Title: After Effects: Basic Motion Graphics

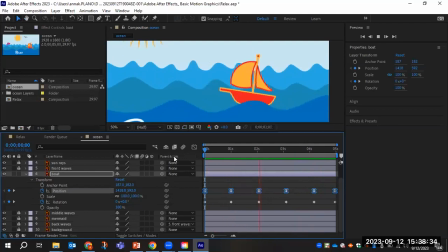37:25 As we look at these, you'll notice the boat kind of seems to move a little bit more naturally now. And that's because of this easy ease that we just added to the animation. What this does is it makes it so that the keyframes,
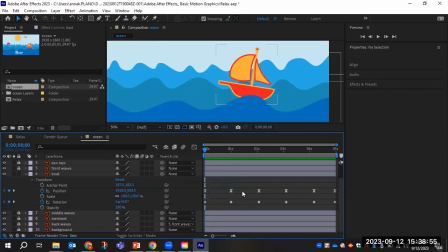37:46 the effect kind of lingers on the keyframe, and in between the keyframes, it goes really, really fast, and then it kind of lingers again a little bit. Then it goes fast between the keyframes and it lingers again. And this is much more natural to how we're used to seeing things change from going up and down, as opposed to just going up and down.
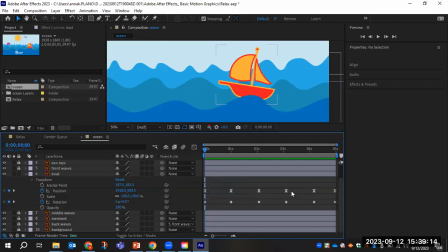38:06 If you think of like a ball bouncing up and down, it slows as it reaches the top, and then it goes fast until it hits the ground, right? So just a note, easy ease is your friend in animation.
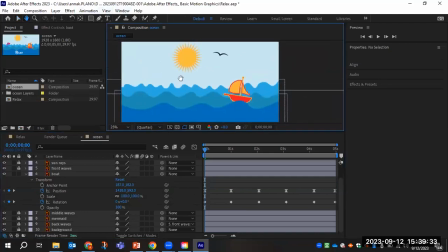38:23 Okay, well, zoomed in a little bit too much there. I'm going to move my composition about a little bit more because we are done with the boat.
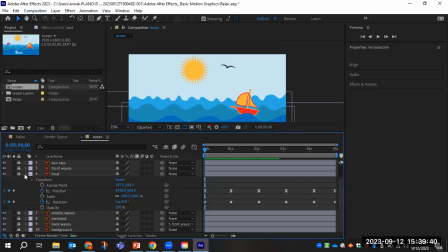38:32 I'm going to use my selection tool again to lock my boat layer and toggle it down.
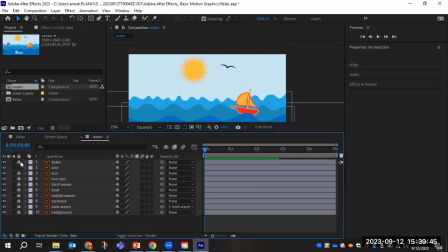38:37 And you can see we are almost done. All of our layers have been locked except for our bird layer. So, this is what we need to do for our bird. We are going to toggle down the transformation menu for that one.
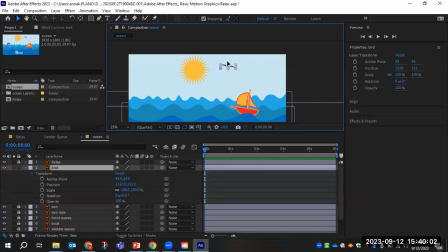38:53 And with our playhead at the beginning, we are actually going to start with the bird off of our composition. We can still see the box that surrounds it. It's not lost, it's not deleted. We just have it a little bit off screen at first so that it can fly down, swoop, and then go off to the side.
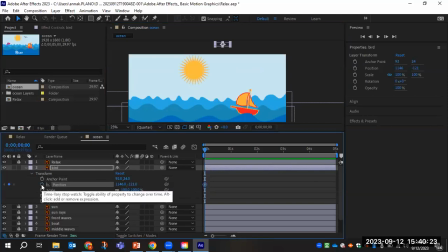39:15 We are going to click the stopwatches next to position and rotation. And I'm going to move to about there. This is one of those animations that doesn't really have a right way or a wrong way.
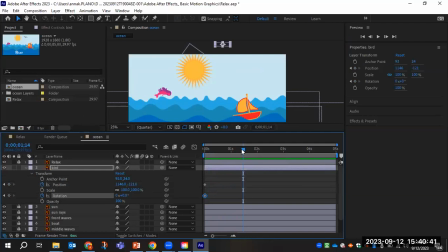39:34 This is how you feel the bird should move in the sky. And you know, each bird flaps its wings differently, so don't worry too much about where you're putting your keyframes. And we can always adjust later on. So from here,
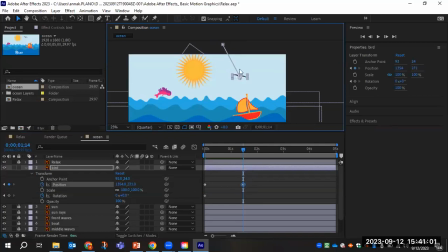39:52 this time I'm clicking and dragging because I am moving it diagonally, not up and down or just side to side. And I think I want it to be kind of in the middle of the sky above the boat. And then I'm going to drag it forward just a little bit more.
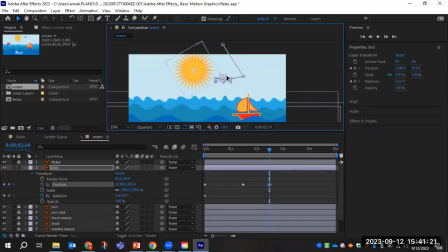40:12 And then we want the bird to kind of move over here, a little further down. Right now you can see that my bird is trying to snap.
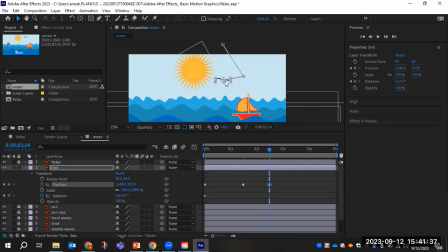40:28 That's because I have snapping enabled in the toolbar. I'm going to deselect snapping, and now you can see my bird moves much more freely, but I kind of want to move it a little bit further down, closer to the waves. And then
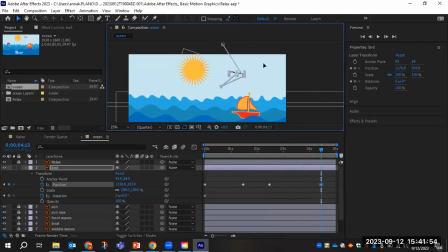40:46 maybe around here, I want to click and drag my bird back over here. And you'll see that we have this line, this little path that our bird is following. So I want maybe a little loop for my bird to follow.
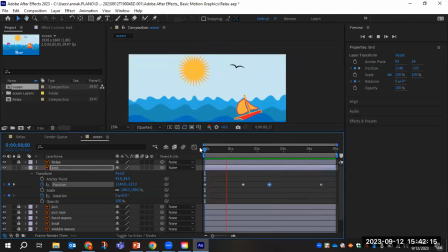41:07 But if I play my animation at this point, this isn't how birds fly. No, they don't just fly in straight points, right? They fly much more fluidly in curves, right? I wouldn't consider the way that a bird flies to be a straight line. It's more of a curved line.
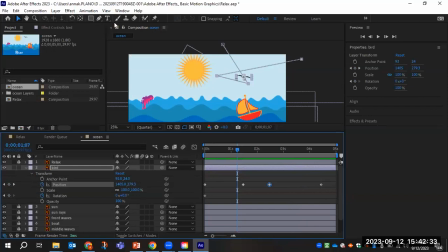41:25 So in order to change this, we need to use the pen tool.